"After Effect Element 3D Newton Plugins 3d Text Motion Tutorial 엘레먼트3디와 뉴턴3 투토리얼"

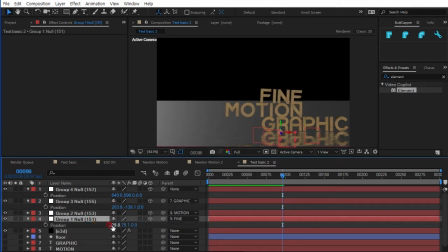[8:27]
그렇게 된다면 너를 가졌을 때 포지션을 X값, Y값, Z값도 살짝 만져줘도 괜찮습니다. 겹쳐지는 부분을. 저는 Z값을 살짝 튀어나오게 했어요.
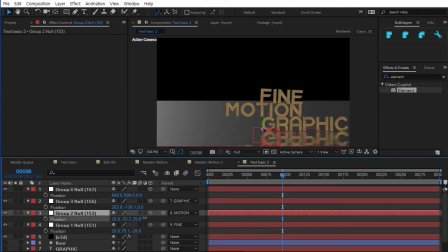[8:42]
포지션을 Z값을 살짝 변화를 주게 되면 좀 더 입체적인 느낌이 나죠. 자, 3번 그룹. 얘가 이렇게 파고들지 않도록 위치를 조금 수정했어요.
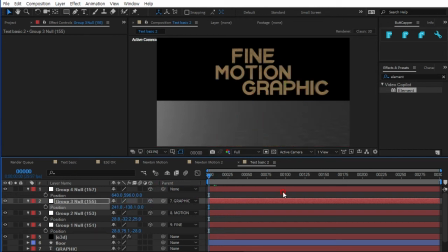[9:00]
자, 다시 보게 되면 얘가 떨어지는. 쿵 하고 옆으로 갔다 다시 탕. 좋네요. 카메라와 라이트 만들어 보겠습니다. 컨트롤 알트 시프트 C 카메라.
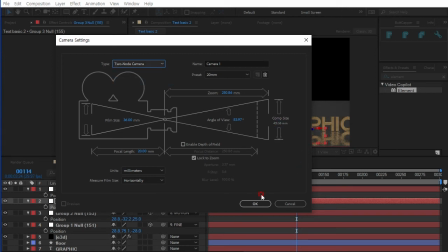[9:17]
한 20mm 카메라를 2노드 카메라 쓰겠습니다. 오케이. 자, 카메라 툴에 가서요.
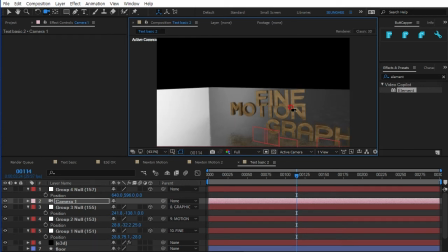[9:25]
마우스 왼쪽 버튼은 올빗, 마우스 휠을 눌러서는 패닝, 마우스 오른쪽 버튼은 줌인. 자, 위치를 잡았습니다.
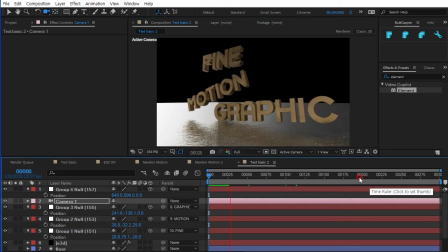[9:36]
자, 플레이를 해보면 위에서부터 텍스트가 쿵쿵 하면서 이렇게 떨어지네요. 자, 카메라가 완료된 시점에서 카메라 살짝 움직여 볼까요?
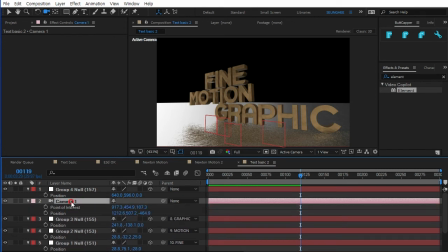[9:53]
카메라에서 P, Shift A. 자, 키프레임 잡고요.
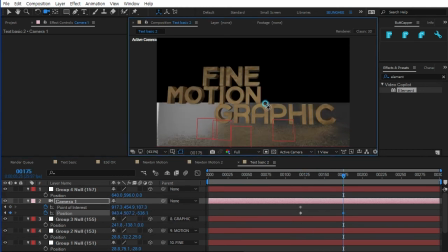[9:58]
재빠르게 정면을 볼 수 있도록 카메라를 조금 수정했습니다. 자,
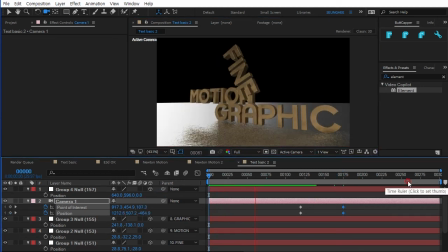[10:08]
그러면 모션이 주어지고 탕탕 한 다음에 카메라가 돌아왔네요.
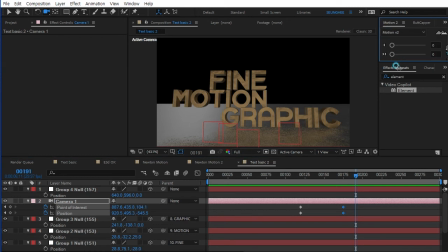[10:16]
이때 이지 값을 조금 조절해 준다거나 이런 건 저는 이지 인 앞에를 빠르고 뒤를 천천히
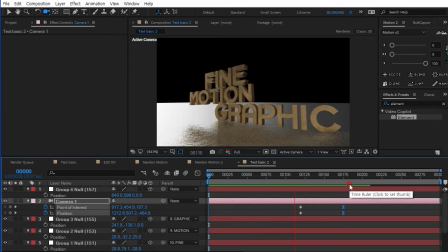[10:25]
카메라가 자 모션이 만들어지고 슉 돌려서 정면을 봤습니다. 빛도 한번 넣어볼까요? 컨트롤 알트 시프트 L 패러럴 라이트 넣겠습니다.
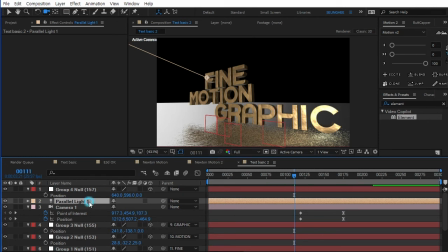[10:38]
오케이. 자 빛이 들어가는 순간 훨씬 더 여기가 반짝이는 거라든가 이런 부분이 좋아지죠. 포인트 오브 인터레스트 포지션 둘 다 열어서요. 포지션의 위치 자 Z값, X값,
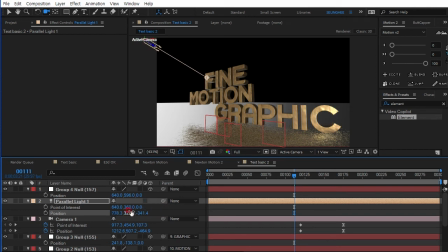[10:55]
Y값 조절해 가면서 마음에 드는 포지션의 위치를 찾아주십시오.
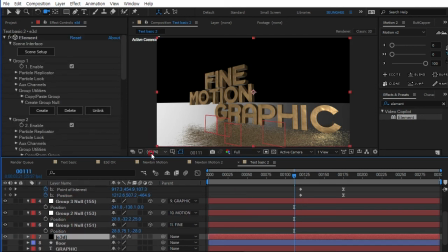[11:01]
자 또한 엘러먼트 3D 렌더 옵션도 살펴보겠습니다. 렌더 세팅 열었을 때 앰비언트 오클루전 이네이블 체크 그랬더니 그림자가 진하게 들어와지죠. 인텐시티 빛의 그림자의 강도를 조금 진하게 줄 거고요.
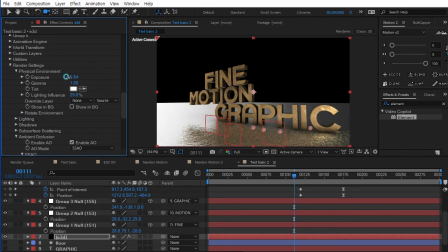[11:20]
피지컬 인바이런먼트 환경에 대한 것 그리고 그것에 대한 세기
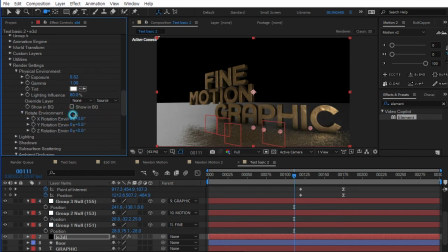[11:28]
자 로테이션 인바이런먼트에서 환경 빛이 이렇게 로테이션 되면서 맘에 드는 빛의 위치를 찾아줍니다. 저는 한 이쯤으로 찾아줬고요. 자, 라이팅을 두 번째 빛도 한번 넣어볼까요?
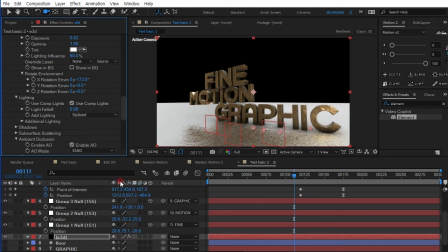[11:45]
두 번째 빛을 좀 넣어줘야 아무래도 이런 데 볼륨감이 생기죠. 이번에는 빛의 애니메이션은 주지 않고 그냥 빛의 세기만 올리고 위치만 잡아보겠습니다. 좋습니다. 카메라 위치는 한 요쯤에서 변화되는 걸로 키프레임을 살짝 다시 수정했어요.
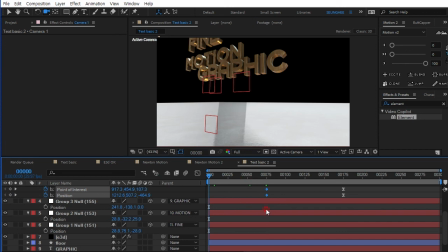[12:04]
자, 한번 살펴보면 글자가 3D로
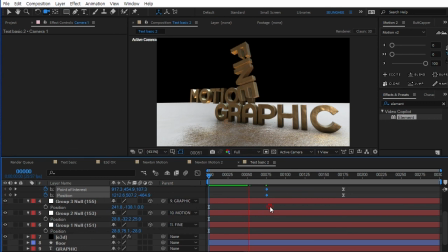[12:09]
탕탕 떨어지면서 위치가 다시 잡고
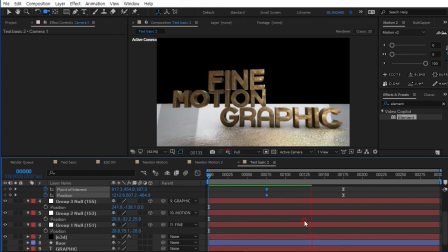[12:15]
카메라로 천천히 정면을 보여지는 3D 텍스트가 뉴턴과 함께
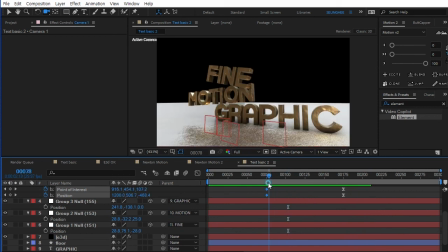[12:22]
나타나지는 이런 모션을 한번 완성해 봤습니다. 자, 최종 결과 다시 한번 봐볼까요?